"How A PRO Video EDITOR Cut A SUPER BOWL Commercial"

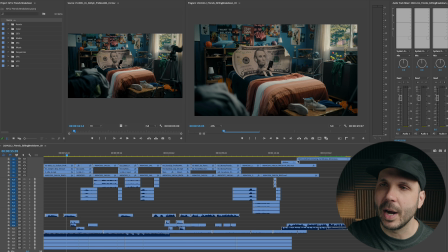4:09 As you can see, it's a nice bright sunny day outside. And then I worked on making the door knock and door open as irritating as possible to really add to that anxiety at the beginning. Let's listen to that soloed.
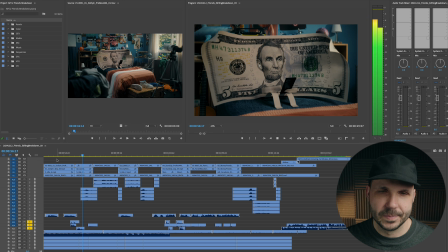I also added some details to accentuate the shot when the $5 bill takes out his earbud, throws down the phone, and stands up on the bed.
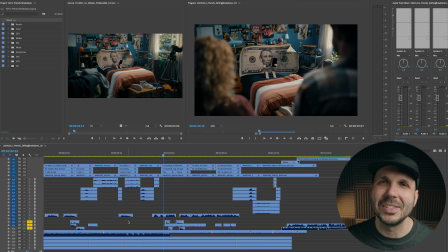4:34 Let's listen to that. My fifth and final editing criteria is action, or the in and out points of each shot. This commercial is a good illustration of how you can use J-cuts and L-cuts in a dialogue scene. Let's go shot by shot and discuss it. So how do I get from shot 1 to shot 2?
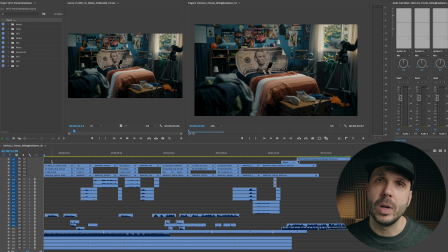4:55 Well, you'll notice you hear the knock at the door during shot 1, and then I cut in for the $5 bill to notice the knock.
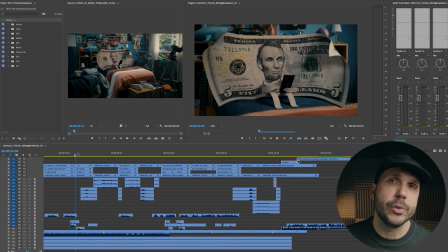5:07 Hey, bud.
To go from shot 2 to shot 3, you'll notice again we hear something off screen. And in this case, it's the dialogue of the dad. And this is known as a J cut because in the timeline, it makes a letter J. The cut is here, the audio starts here, so we have a J cut. You'll see this pattern a lot in this spot and a lot in movies, where you hear something and then see it.
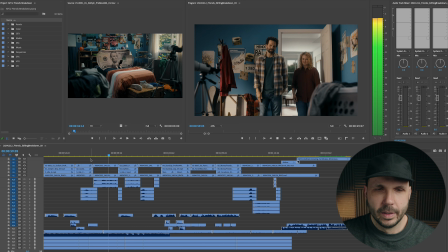5:32 Hey, bud. This doing nothing all day isn't good. You should be out making friends.
But then I break that pattern with a hard cut where we see the Bill's reaction to what the dad just said.
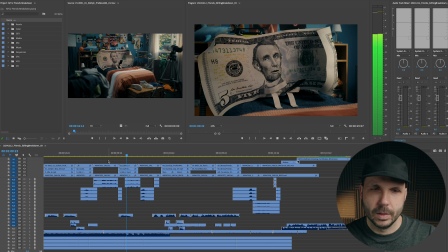5:43 Doing nothing all day isn't good. You should be out making friends. Lots of friends.
And then another J cut, but this time you hear the mom's entire line while we're looking at the bill, and that leads us into the dad's next line.
You should be out making friends. Lots of friends. Why? Huh?
And then we have another J cut where we hear the beginning of the Bill's next line.
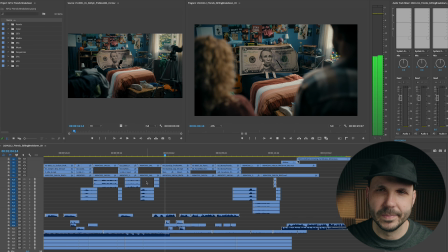6:06 Lots of friends. Why? Huh? Because I'm not enough by myself?
And then instead of staying on the Bill during his whole speech, we take a moment to cut to the parents' reaction.
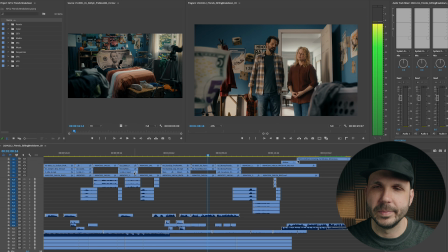6:17 By myself? Because you would love me more if I was always bringing over new money friends?
And then we're back to the Bill for the end of his speech, but we've moved into a nice medium shot.
Love me more if I was always bringing over new money friends? Yes. It's called earning dividends, dear.
Then we cut back to the dad, we have a short comedic beat, and he answers. And the mom's line begins, and that motivates the cutout to both the parents where the mom finishes her line.
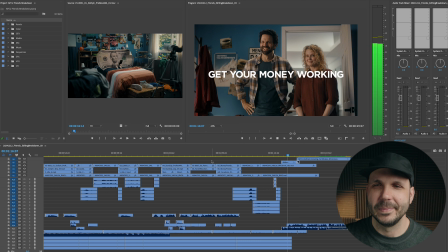6:48 Yes. It's called earning dividends, dear.
And finally, the end music comes in, and we cut to the art card. I want to say one more thing about J-cuts. They're often talked about as a way to smooth out a transition from one shot to the next, and they certainly do that.
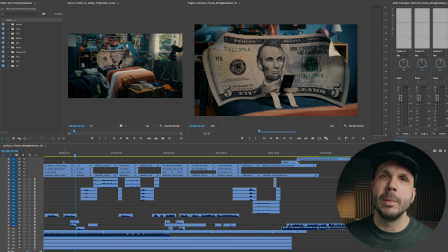7:05 But there's something more important happening, in my opinion, and that's the power of seeing a character's reaction to what they're hearing off screen. So be deliberate in that. Let's take a look again at this first J-cut.
Hey, bud. This doing nothing all day isn't good.
So it is helpful to hear the dad before we see the dad. But the key with this interaction is to hear the dad say, "Hey, bud," in sort of a loving, timid way, while we see the angsty teenager stone-faced. And that creates a certain kind of moment. And I think that's what you're looking for when you're working on J-cuts in your dialogue scenes.
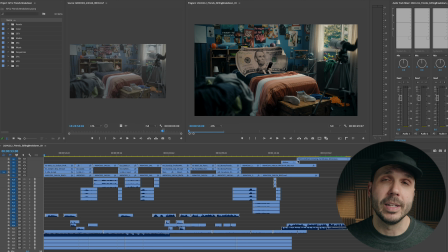7:47 Now let's shift to the science of editing. This commercial had some really fun technical challenges, namely the main character was 3D animated. So I'm going to give you a tour of my timeline, and then I'll show you layer by layer how this spot came together from a technical perspective. This spot was shot on the Arri Alexa at 4K, so that's the size of the image, 23.98 frames per second, with a codec called Apple ProRes 4444.